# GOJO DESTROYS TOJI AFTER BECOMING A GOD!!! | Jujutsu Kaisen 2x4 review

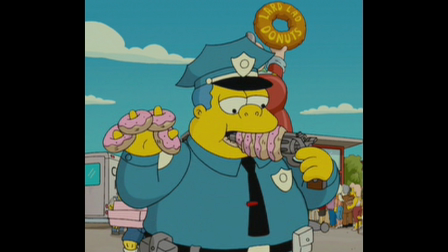Guys Mappo Studio is fattening me like a pig right now fam.
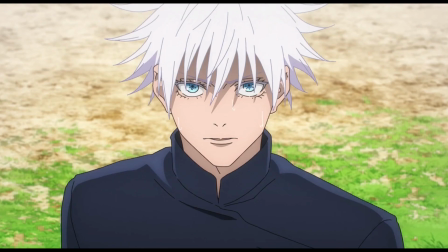With back to back episodes of greatness like this, this is bound to give me some high blood pressure for real.
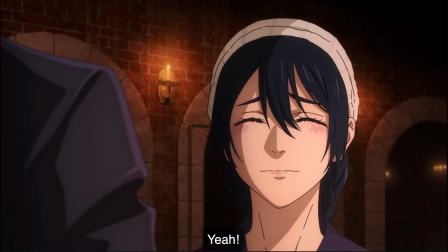Mappo is so goated here that they decided to reanimate the last few minutes of
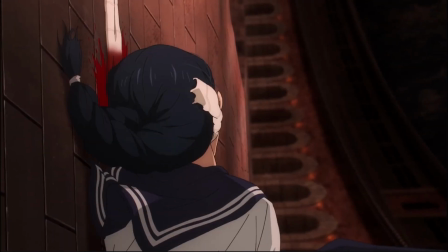the episode with an entirely different camera angle just to capture the brutality again.
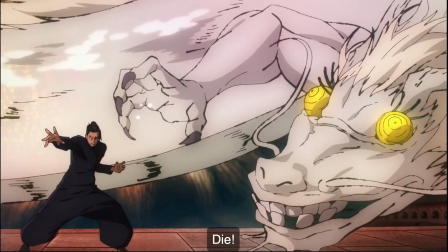It doesn't stop there. As soon as Geto summoned his rainbow dragon to attack Toji and just seeing the way that
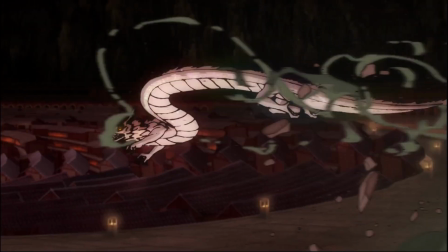thing moved i knew this episode was going to hit different and guys i must say the
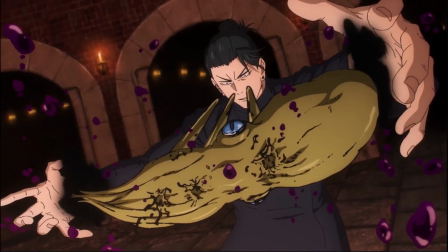entire ghetto versus toji fight was incredibly well elevated
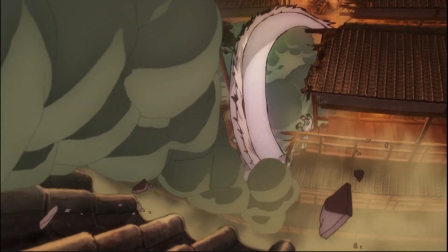first with the environment it reminded me of a roman coliseum the
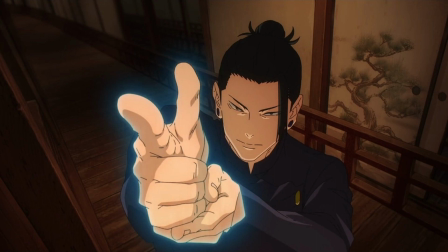anime has toji and ghetto walking through the houses and that was such a great choice because it had so much tension and suspense because you didn't know exactly when toji was going to strike and there was a house of mirrors type of feel to it as well in chapter 73 three of the
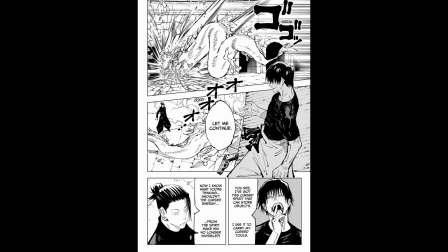manga after getting attacked by the curse all toji did was just stand there and do a typical villain monologue like he was syndrome from the incredibles or something
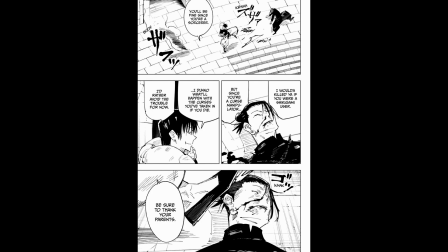in fact this entire fight sequence took place in the same area but not in this episode toji tells ghetto exactly how he planned all of
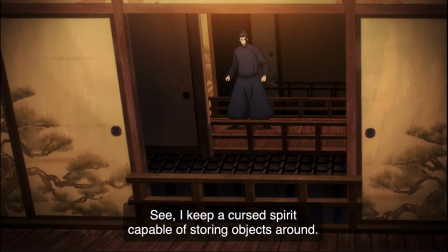this from choosing to attack at a specific time to storing that cursed spirit inside
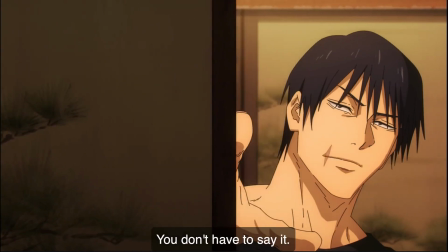of his body to hide its curse energy the meticulous planning of this
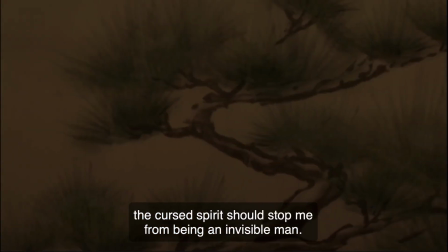man is ridiculous and not only that but with his heavenly restriction heightening
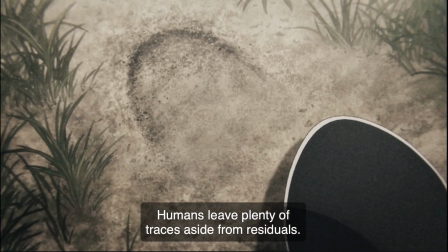his senses to superhuman levels on some wolverine type shit he's not only able
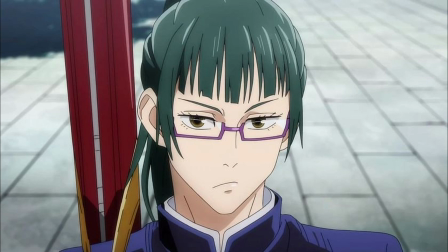to perfectly track sorcerers but he can see curses as well unlike maki who needs special glasses to see them that's how wide the gap is between
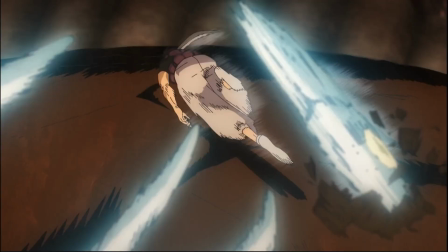the two but holy shit the way toji was bobbing and weaving through ghetto's attacks you have to put some respect on ghetto's name because he turned into
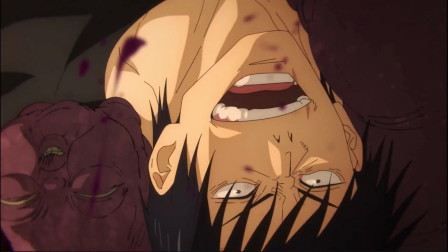gilgamesh from the fate series like not only that but he was using the spirit gun too those were just nice additions i can't lie this
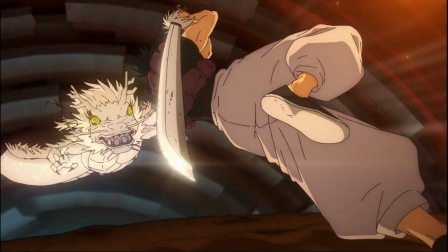fight was so epic they made it look almost like a video game i feel so sorry for ghetto man because he used all of his heavy hitters against
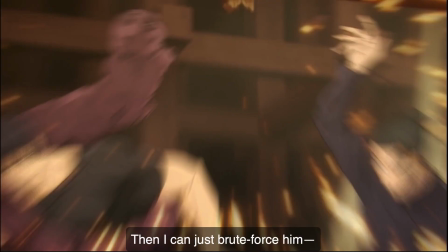toji even when he tried to steal his cursed spirit it didn't work and guys the reason why it didn't work is because it was trained because the curse
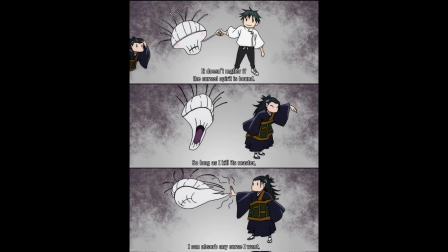was trained under different circumstances it wasn't tied to him like how riko was tied to youtube rather this thing was bound to toji like a
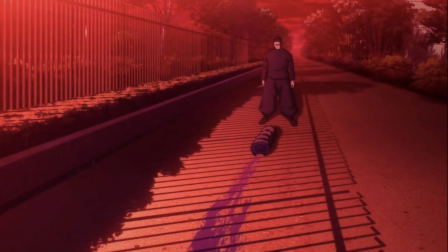pet ghetto needed certain conditions to be able to take the curse which he was able to do after toji died i almost have to refrain from
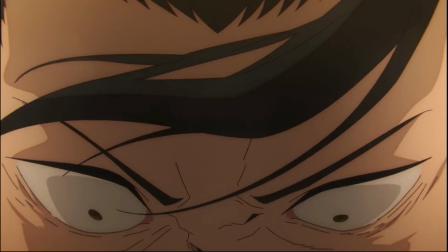calling this a fight because this was a violation toji never saw ghetto as a threat in the first place he only saw gojo as the main one
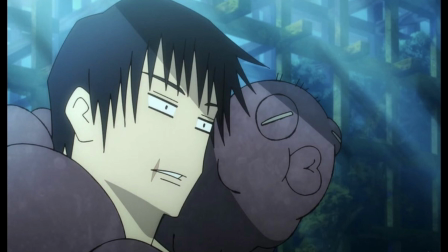this man is a true veteran indeed so much so that after the fight he remembered why he caught his child megumi it's either that or he forgot
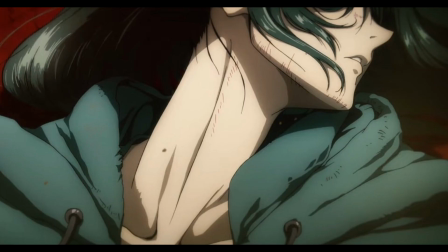to pay child support that month it now makes sense why in jjk zero when he infiltrated the school he f***ed up maki the way he did
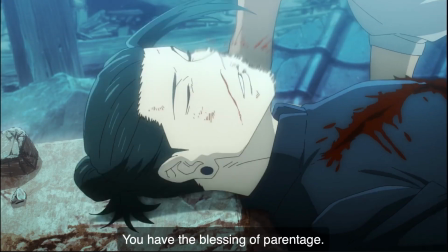because he started getting some toji flashbacks like no wonder he hates monkeys after
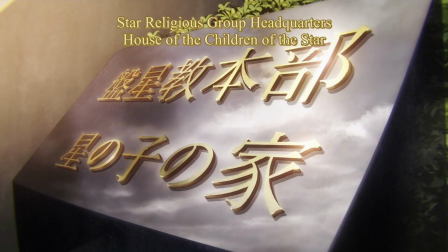the fight toji takes the corpse of riko back to the star religious group headquarters
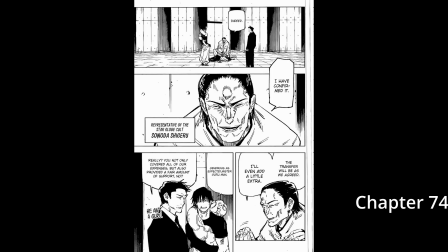and again the setting was different in the anime compared to the manga in the manga the entire exchange took place outside but this time it's
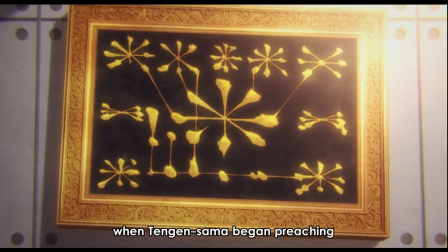inside an office and i like how the visual representation of the star religious group logo
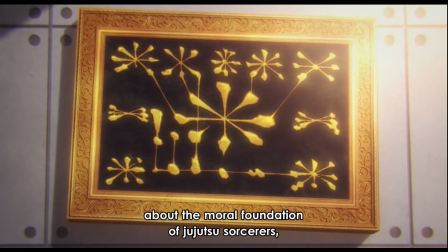is slightly tilted showing how everything is crumbling on the inside of the
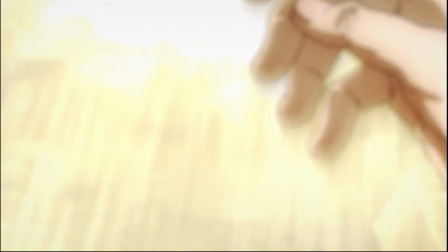organization but guys as soon as toju walked outside he saw the one the
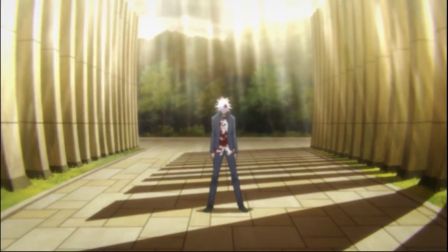only sotoru freaking gojo in the flesh but this man isn't the
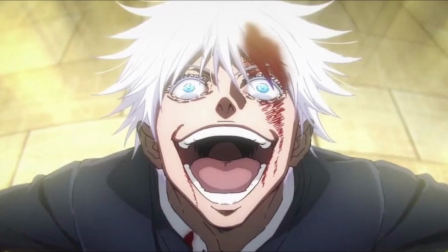same as he was before he's finally unlocked the true essence of cursed energy and now he's high as f*** from the reverse curse technique this man brought himself
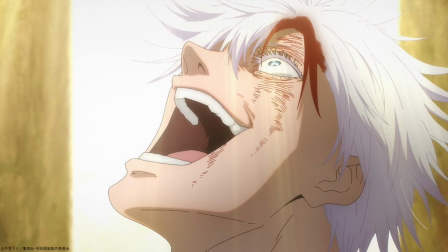back from the brink of death like it was easter sunday and the voice acting from Yuichi Nakamura was god tier in this scene literally because
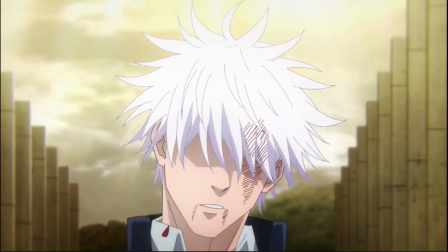Gojo has awakened. Even when Toji was attacking him at high speed he was just dodging that and besides the background colors his
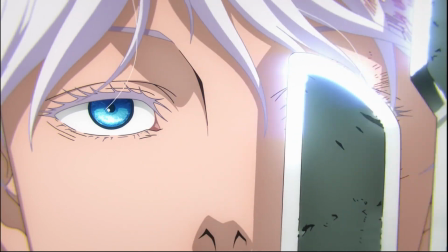eyes in this episode looked way more celestial this time around than it usually does.
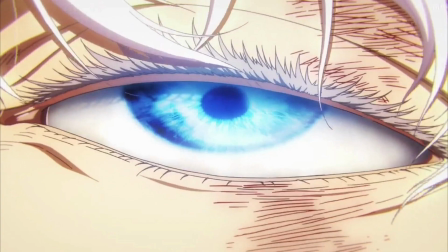The direction, the storyboarding and the screenwriting and the script of this episode was brilliant especially with the contrast of Toji's character in this episode.
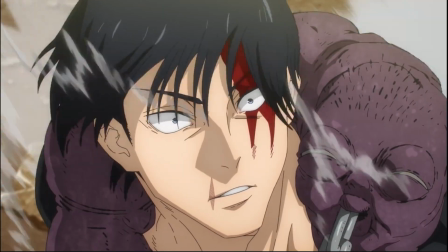With Geto he was much more arrogant but when he saw gojo staring at him there was fear because death was guaranteed a minor change they
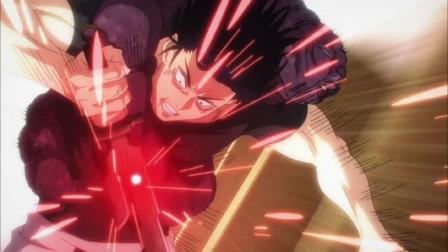did here was that when gojo hit toji with red toji blocked it just in time of the inverted spear of heaven and i like that attention to detail
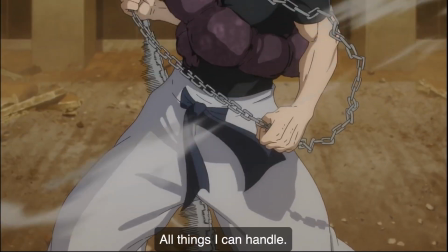he would have been dead otherwise i also have to shout out the animators for the seemingly realistic movements of toji swinging his chain that
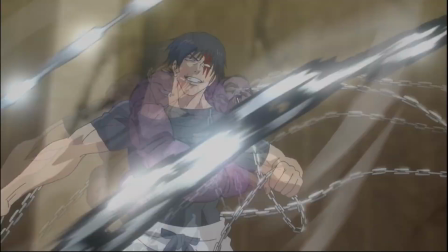was so cool but when it comes to the honored one moment yeah i can appreciate what the studio was trying to get at you know by making gojo's enlightenment
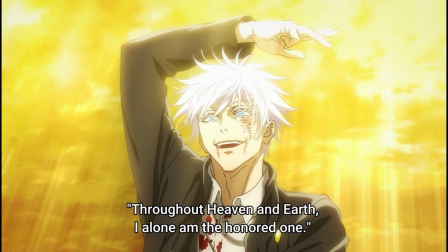seem beautiful and tranquil i respect that but in my opinion i prefer the manga version i really don't want to be one of those people the
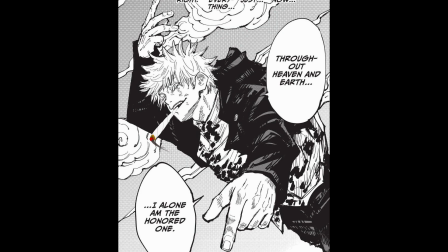manga was way better the panel in where gojo said that felt much more grander and he said it in a kind of mocking manner because the phrase
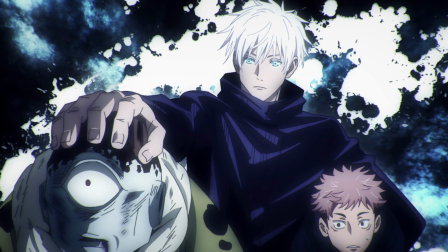throughout heaven and earth i alone i'm the honored one is rooted in buddhism in the
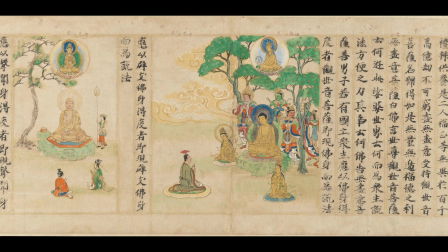lotus sutra specifically just as buddha said that to proclaim his superiority so gojo is doing the same setting himself apart from every other
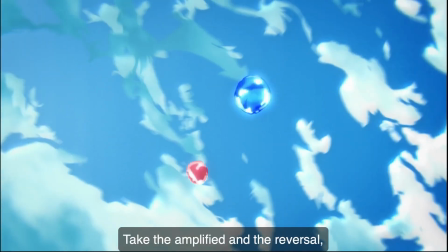sorcerer in the anime but despite that mappa did make an absolute showcase of gojo
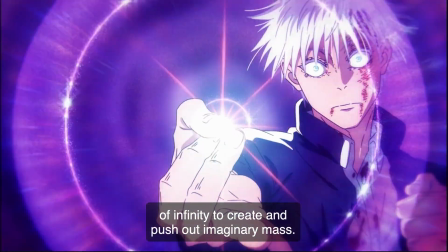using hollow purple for the first time it was gorgeous especially with the reflective water drop that was so fire yeah so toji got cooked by that
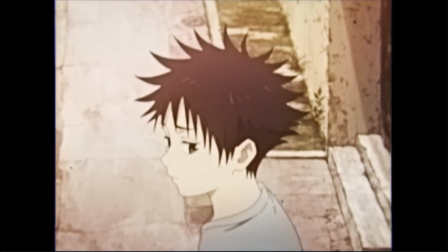attack of course it was very bittersweet and melancholic with him remembering his family toji died as he lived and he stood standing as he did so he's
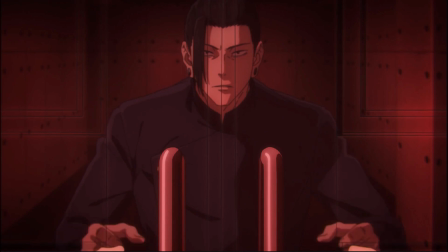a proper g like what a fantastic character i'm so glad that at the end of the episode they adapted the first few pages of chapter 76 it
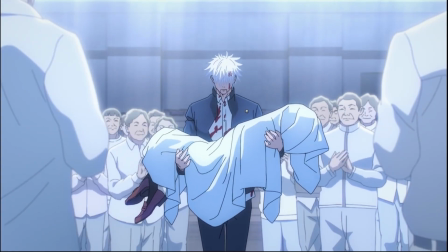was such an excellent fit because this is the transition point for both gojo and geto when geto met up with gojo at the star religious association
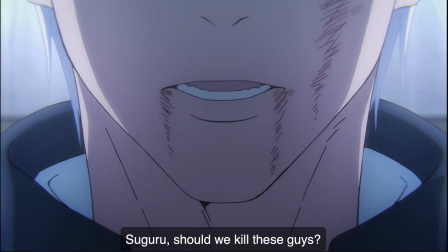he couldn't even recognize his best friend and the glimmers in his eyes and his apathy towards taking out all those civilians told him all he needed to know
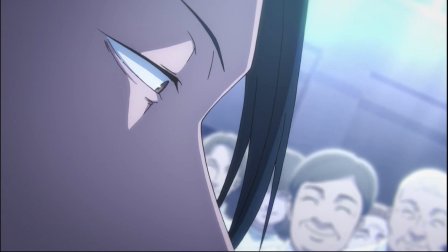they were no longer the strongest Gojo is the strongest he's become a divine being living in their midst what makes this moment so much more
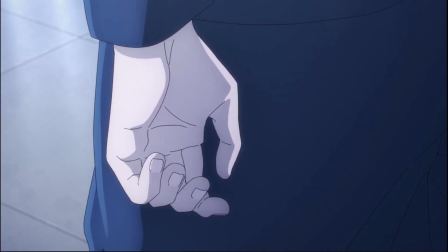eerie was the clapping and the joy that all those non-sorcerers had for Riko's death and regardless of all of that Ghetto still held on
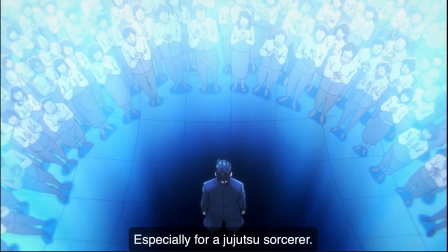to his morals in the moment even after they failed the mission and it just creates much more anticipation for us to see how he fell from grace this
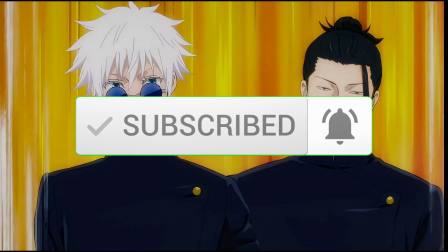was a great episode this is definitely one of the best episodes in JJK last week's episode was slightly better than this one this one was good
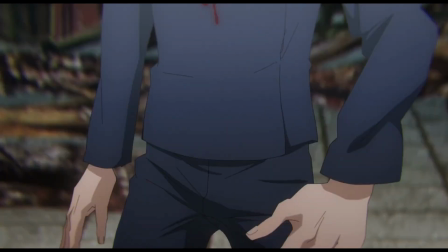but last week's episode just hit different for me i'm not gonna lie next week will be the final episode of this arc it's gonna be very emotional
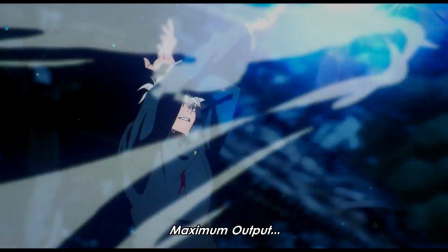guys trust me you guys are finally gonna get to see ghetto's fall from grace and how he became the person he became and how him and gojo
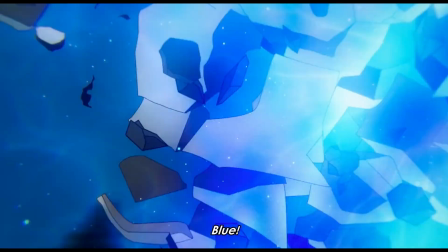split it's been teased in the movie and it's also been teased at the beginning during the first episode as well so we're finally gonna get to
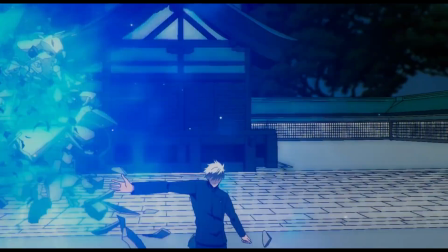see all of that fleshed out but guys i can't wait to see what the studio does with that one and thank you to all of you
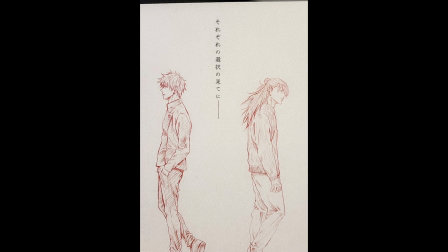who took the time out to watch this video if you enjoyed it please like share and subscribe and until next week stay blessed